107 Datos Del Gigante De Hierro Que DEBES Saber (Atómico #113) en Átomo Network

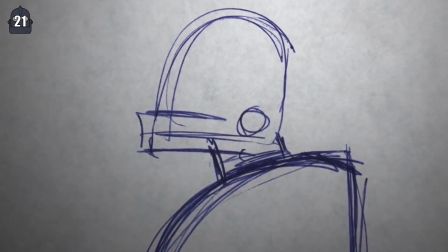Número 21. Los bocetos iniciales del gigante fueron hechos por el buen amigo de Bird, Joe Johnston.
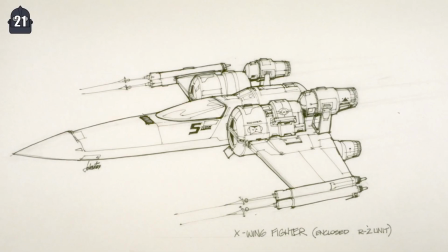Johnston también fue responsable por algunos diseños usados en la trilogía original de Star Wars. Número 22.
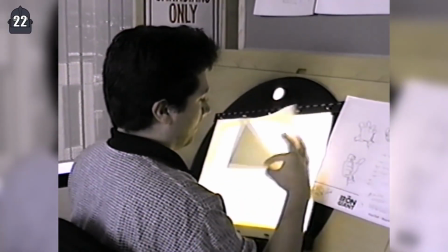La producción de la película contó con alrededor de 50 animadores y 75 artistas de cleanup, los que limpian los dibujos.
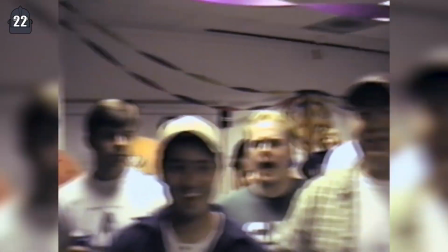Esto resultó en 125 personas trabajando en el mismo personaje.
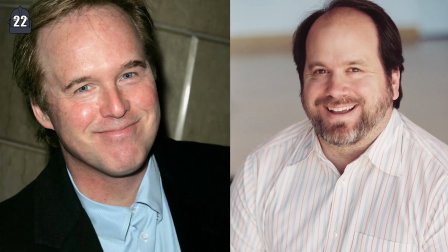Para evitar que los personajes se vieran diferentes de escena a escena, Brad Bird y el supervisor de animación Tony Fusil tomaron medidas extra,
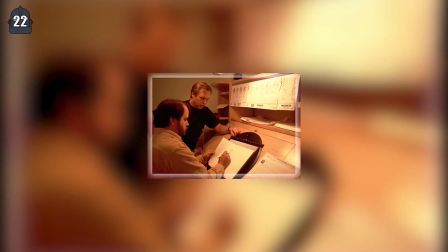como hacer detalladas hojas de modelo y supervisar muy de cerca todo el proceso. Número 23.
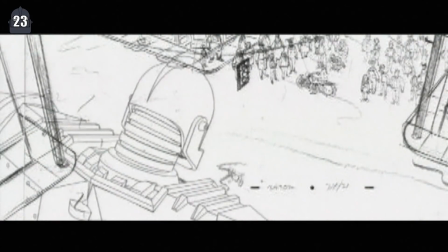A pesar de que la mayor parte de la película fue completada en animación tradicional, el gigante fue creado utilizando animación 3D.
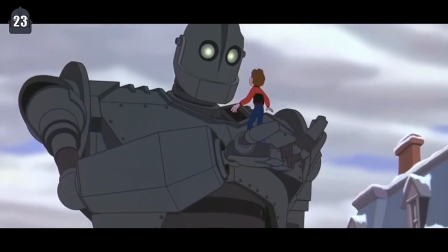Esta decisión fue tomada para mostrar demostrar su solidez al mismo tiempo que lo separaba de todo lo demás en la película.
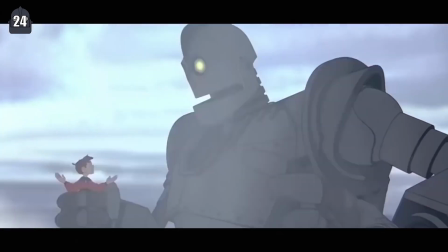Número 24. El Gigante de Hierro fue la primera producción 2D en incluir un personaje completamente 3D en su elenco.
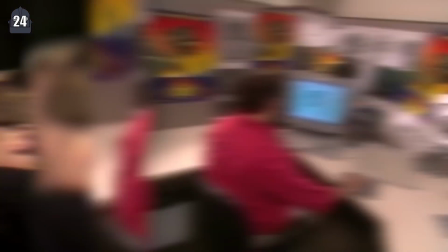Para esto fueron desarrolladas diversas herramientas, programas y técnicas especializadas.
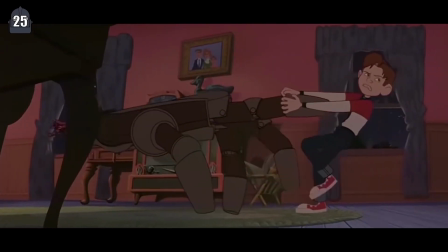Número 25. Durante la etapa de diseño, Baird instruyó que la película se situaría en 1940 y que diseñaran todo acorde al año.
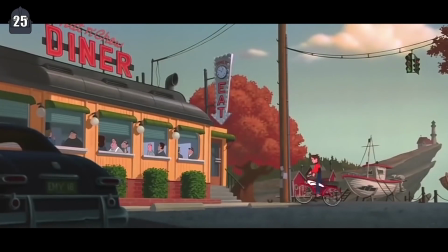Esto ayudó posteriormente a darle una estética de los años 50. Número 26.
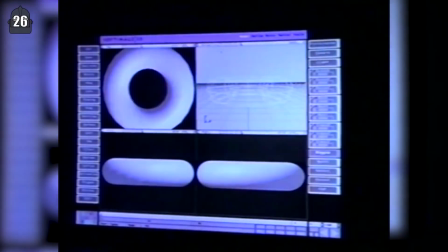Para mantener la animación 3D y 2D unificada, se diseñó un programa que hiciera vibrar las líneas del gigante y se viera más dibujado a mano.
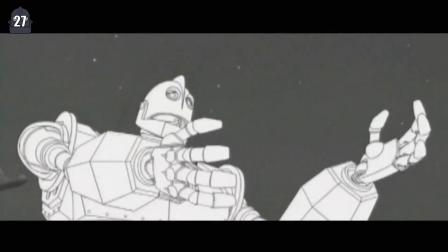Número 27. Otra técnica utilizada para hacer que el gigante se viera más integrado fue una conocida como animación en doses.
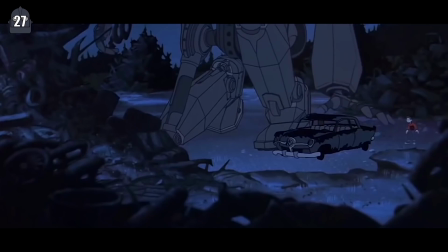Esto significa que en vez de moverse en cada uno de los 24 cuadros por segundo que son proyectados, el gigante cambia de posición cada 2 cuadros.
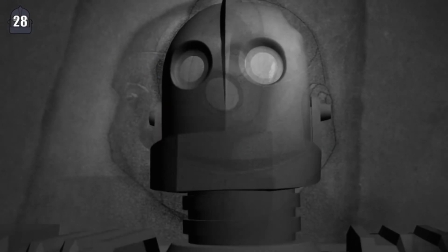Número 28. Se desarrolló un programa especial para ayudar a sombrear al gigante. Sin embargo,
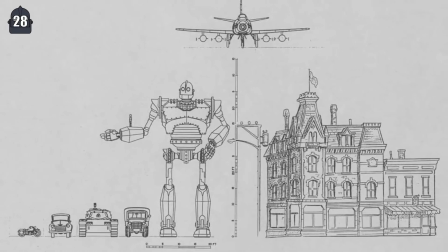la tecnología de aquel entonces contaba con muchas limitaciones y esto llevó a Brad Bird a simplificar el sombreo de los personajes para empatar aún más ambos estilos de animación.
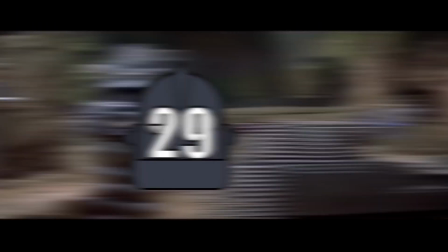Número 29.
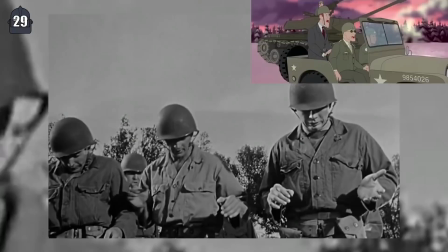La película está fuertemente influenciada por cine de ciencia ficción de los años 50, con referencias visuales tomadas directamente de películas como El día que la Tierra se detuvo.
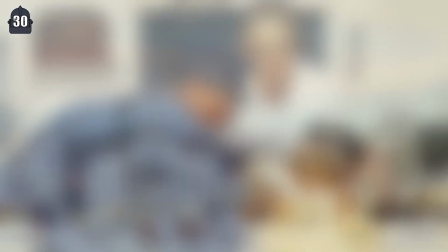Número 30. La película también se vio influenciada por el trabajo de artistas como Norman Rockwell, a quien admiro profundamente, Edward Hopper y N.C.
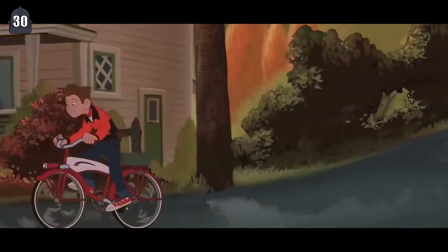Wyatt. El pueblito de Rockwell es un pequeño guiño al artista que sirvió de inspiración para la película.
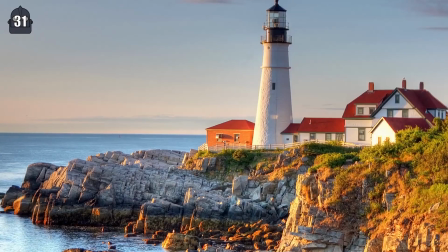Número 31. El departamento de arte viajó a Maine para investigar y explorar sus panoramas.
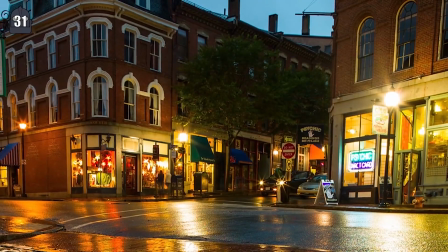Mientras estaban ahí, el equipo tomó fotos de paisajes, edificios y hasta de corteza de árboles para usar como referencia.
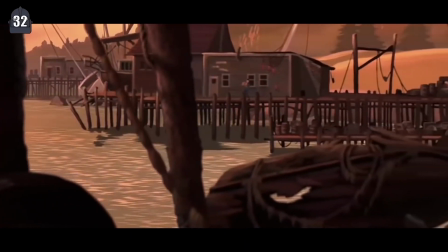Número 32. Un pequeño pueblito en Maine fue elegido por los escritores para justificar que la llegada del gigante no fuera inmediatamente descubierta. A Bird también le gustó la idea de contrastar el terreno sereno de campo con un robot de ciencia ficción.
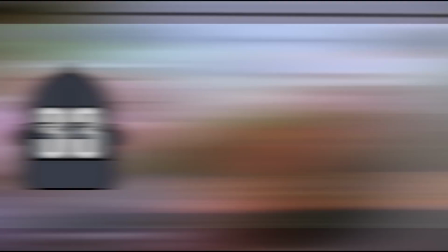Número 33.
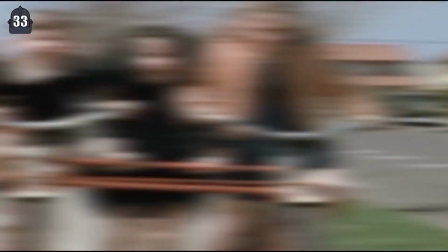La razón por la cual desarrollaron la historia en los 50 se debe a que en la superficie de la época tiene un tinte saludable, mientras que en sus entrañas se esconde un montón de paranoia,
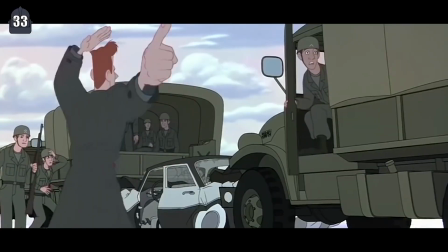cosa que encaja perfecto con la temática de la película. Número 34.
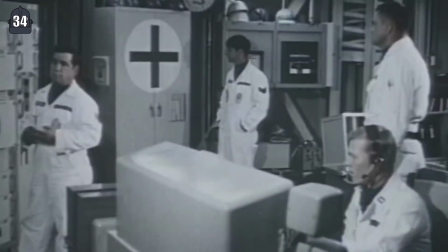Para ser precisos, el filme se desenvuelve en octubre de 1957 en la plenitud de la Guerra Fría.
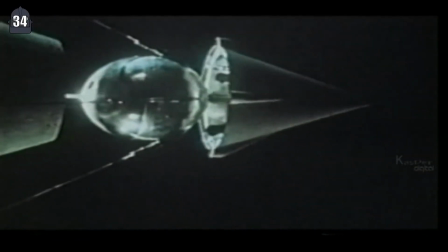La Unión Soviética puso en órbita a su satélite el Sputnik el 4 de octubre de 1957.
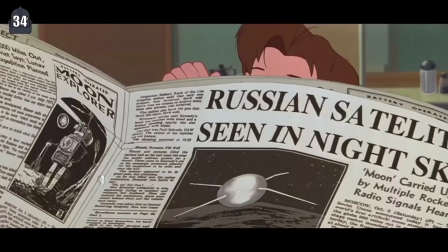Los soviéticos y el Sputnik son referenciados en múltiples ocasiones a lo largo de la cinta. Número 35.
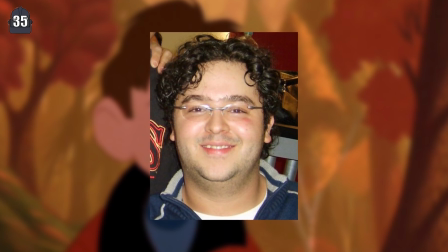En Hispanoamérica, Hogarth es interpretado por Héctor Emanuel Gómez, quien en el pasado prestó su voz a Ricochet en Mucha Lucha.
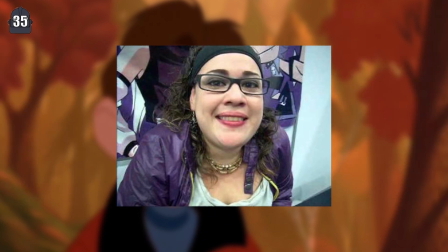Hoy se encuentra casado con la actriz de doblaje de tercera generación Carla Falcón. Interesantemente, Carla prestó su voz a Buena Niña.
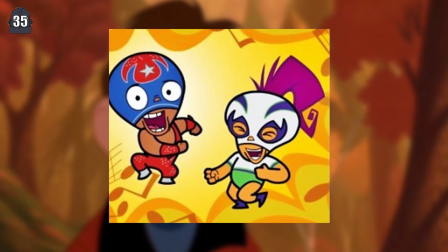Después de tanto tiempo, Ricochet y Buena Niña sí terminaron juntos. Número 36.
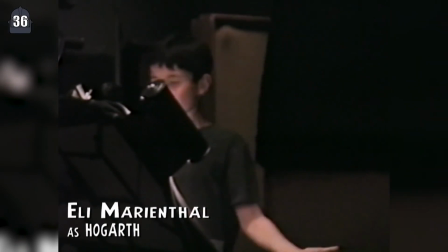Ellie Marienthal, quien prestó su voz a Hogarth en la versión original, fue filmado por el departamento de animación mientras grababa sus diálogos.
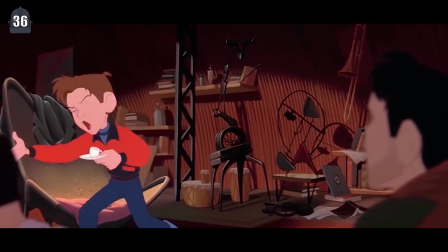Posteriormente, esto sirvió para inspirar los manierismos y movimientos de Hogarth. Número 37.
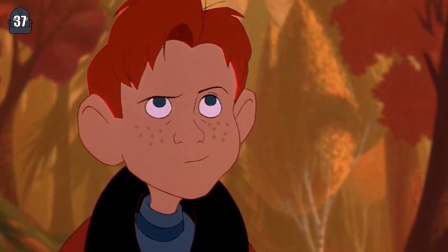Marienthal también influenció el diseño de Hogarth, ya que originalmente sería un pelirrojo con pecas, pero fue cambiado para tener cabello castaño como el de Ellie.
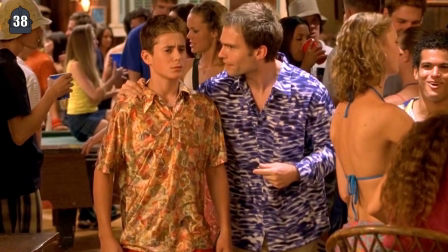Número 38. Olviden ahora el rol de Marienthal en el cine animado, ya que después del Gigante de Hierro apareció como Matt, el hermano pequeño de Stifler, en la franquicia de American Pie.
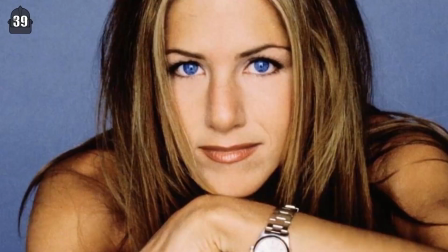Número 39. La voz de Annie Hughes, que en inglés fue provista por Jennifer Aniston, en Hispanoamérica fue doblada por María Fernanda Morales.
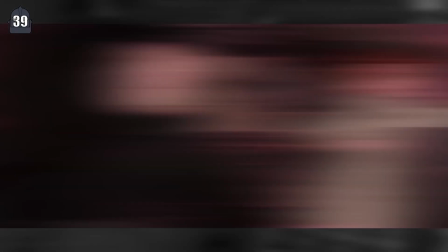El personaje jugó con el rol de madre de los 50, pero rompió el molde convirtiendo a Annie en una madre soltera.
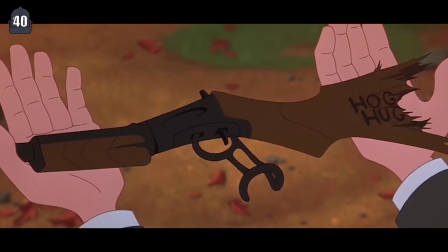Número 40. El apellido de Hogarth y Annie Hughes es una referencia al apellido del autor del libro Ted Hughes.
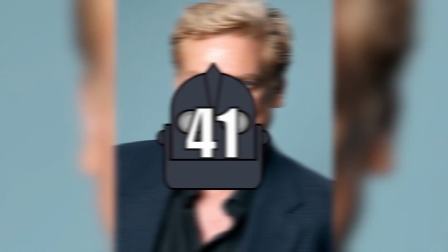Número 41.